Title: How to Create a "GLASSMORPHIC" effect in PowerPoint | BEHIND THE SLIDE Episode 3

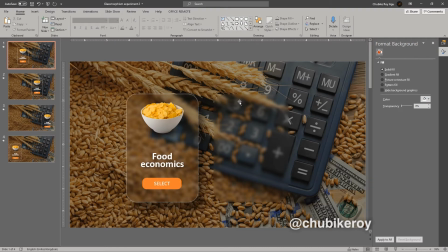Like I said earlier on, to make it look three-dimensional and distinct, we usually would give it an outline. Solid line, okay? But I actually made that line a little more transparent, just, you know, because, hey, it looks a little bit too harsh, okay?
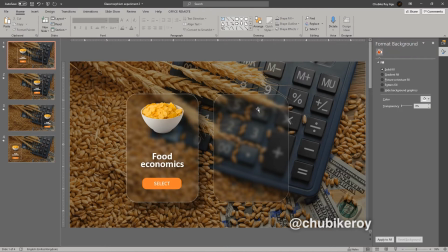Aha, there it is. And then I go to, effects, and I pick a shadow. Select, I usually like this one, and I make it, I give it some distance and a little more blur.
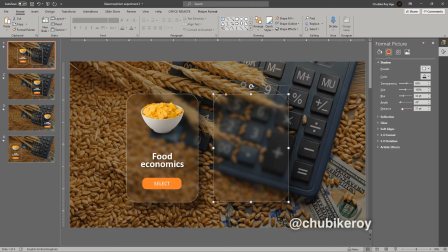So basically that's it. I reduce the transparency because it's not showing so much. Okay, cool. And that's it. And we've got our glass morph. Now the thing is, it moves with the shape.
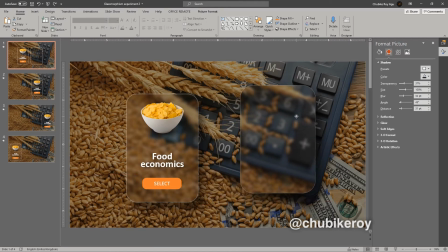So if we're going to do this, let me just delete this and we'll continue with the one we have. If we're going to achieve that movement, we're using a morph transition, okay? But the only way we can do that is by actually moving the object in the next slide.
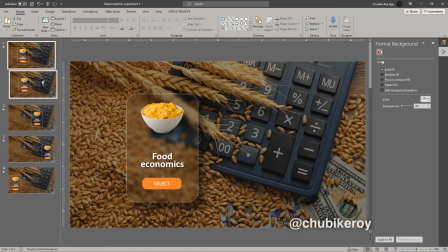So what we do is, okay, let me duplicate this slide. And I know this is just a behind the slides session, but it's almost becoming a tutorial. When I move this to the desired position in this new slide, let me just move all of them.
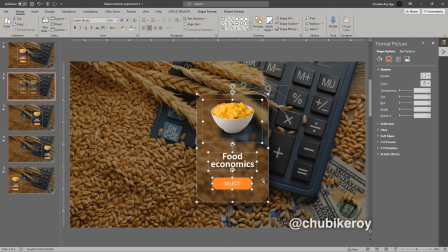I move it to the desired position. And of course the background is offset now, but here's how we fix that. I go back into the crop I go back into the crop by selecting crop, and it shows me the whole image.
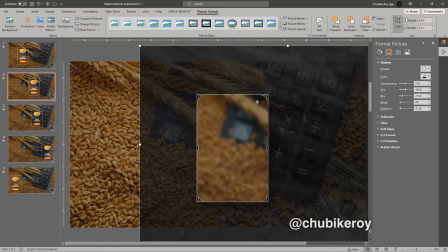Now here's the advantage of making sure it was aligned to the original image at the, in the first slide, because all I have to do is just go back and make sure it snaps and is aligned,
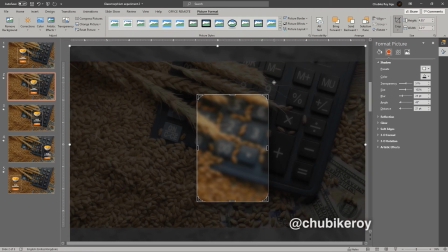and automatically that's going to reflect the right way when I go out of the crop.
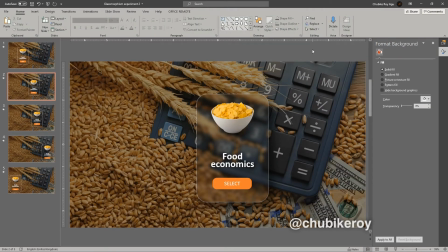Now look at it, see? So when I make that movement, when I play the slideshow, you will see when I move to the next slide,
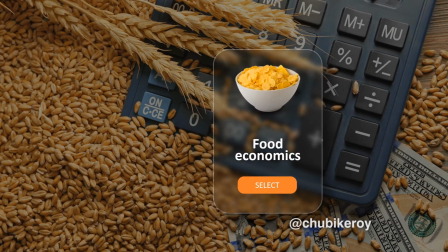it just acts as though it was a glass moving through that sequence, whereas it's actually two different images.
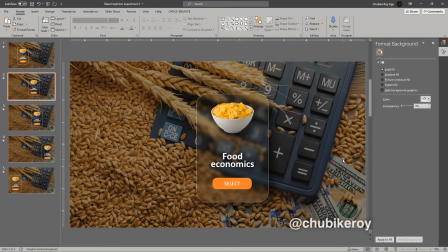But what I've simply done is I've used the crop as some kind of mask, like a window through which you see the image behind it, which is blurred, and it's overlaps the original image and just gives that illusion. Of course, we are in the business of illusions, so hey, if you can make it work, why not use it?
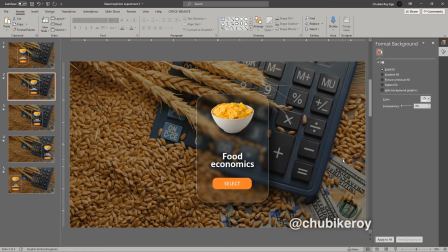Okay, so magic. Let's look at it one more time. Let me delete this slide that's just making things look funny, and we're back to the four slides we had before.
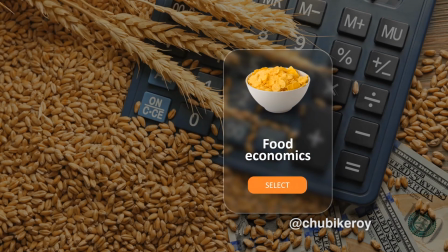Move the arrow, that's it. Move it again, that's it. Move it again, that's it.
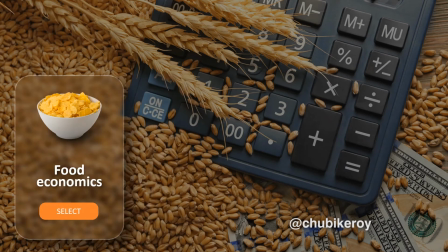So hey, we've got that little
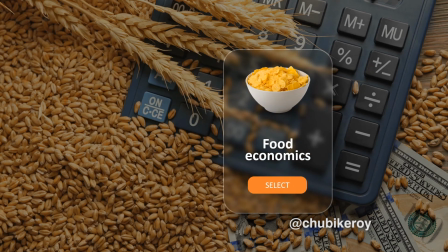I kind of started enjoying using it as some kind of screensaver since I created it, and it's a lot of fun. So that's it. I'm going to challenge you. When next you see a particular piece of work that you like, regardless of what field or career you are in, know that it is possible to pursue achieving it in your own capacity. If it's been done, then somehow you too can do it. Cultivate the habit of experimenting. Always dig deeper. Push the design boundaries you've perceived for years. The tools at your disposal are always capable of giving you much more than you know. You just need to be willing to explore. If you stay curious about creation itself, about the world you live in, the industry you operate in, the tools you have, the people whose work you admire, the people and things you interact with every day, or even your own capabilities.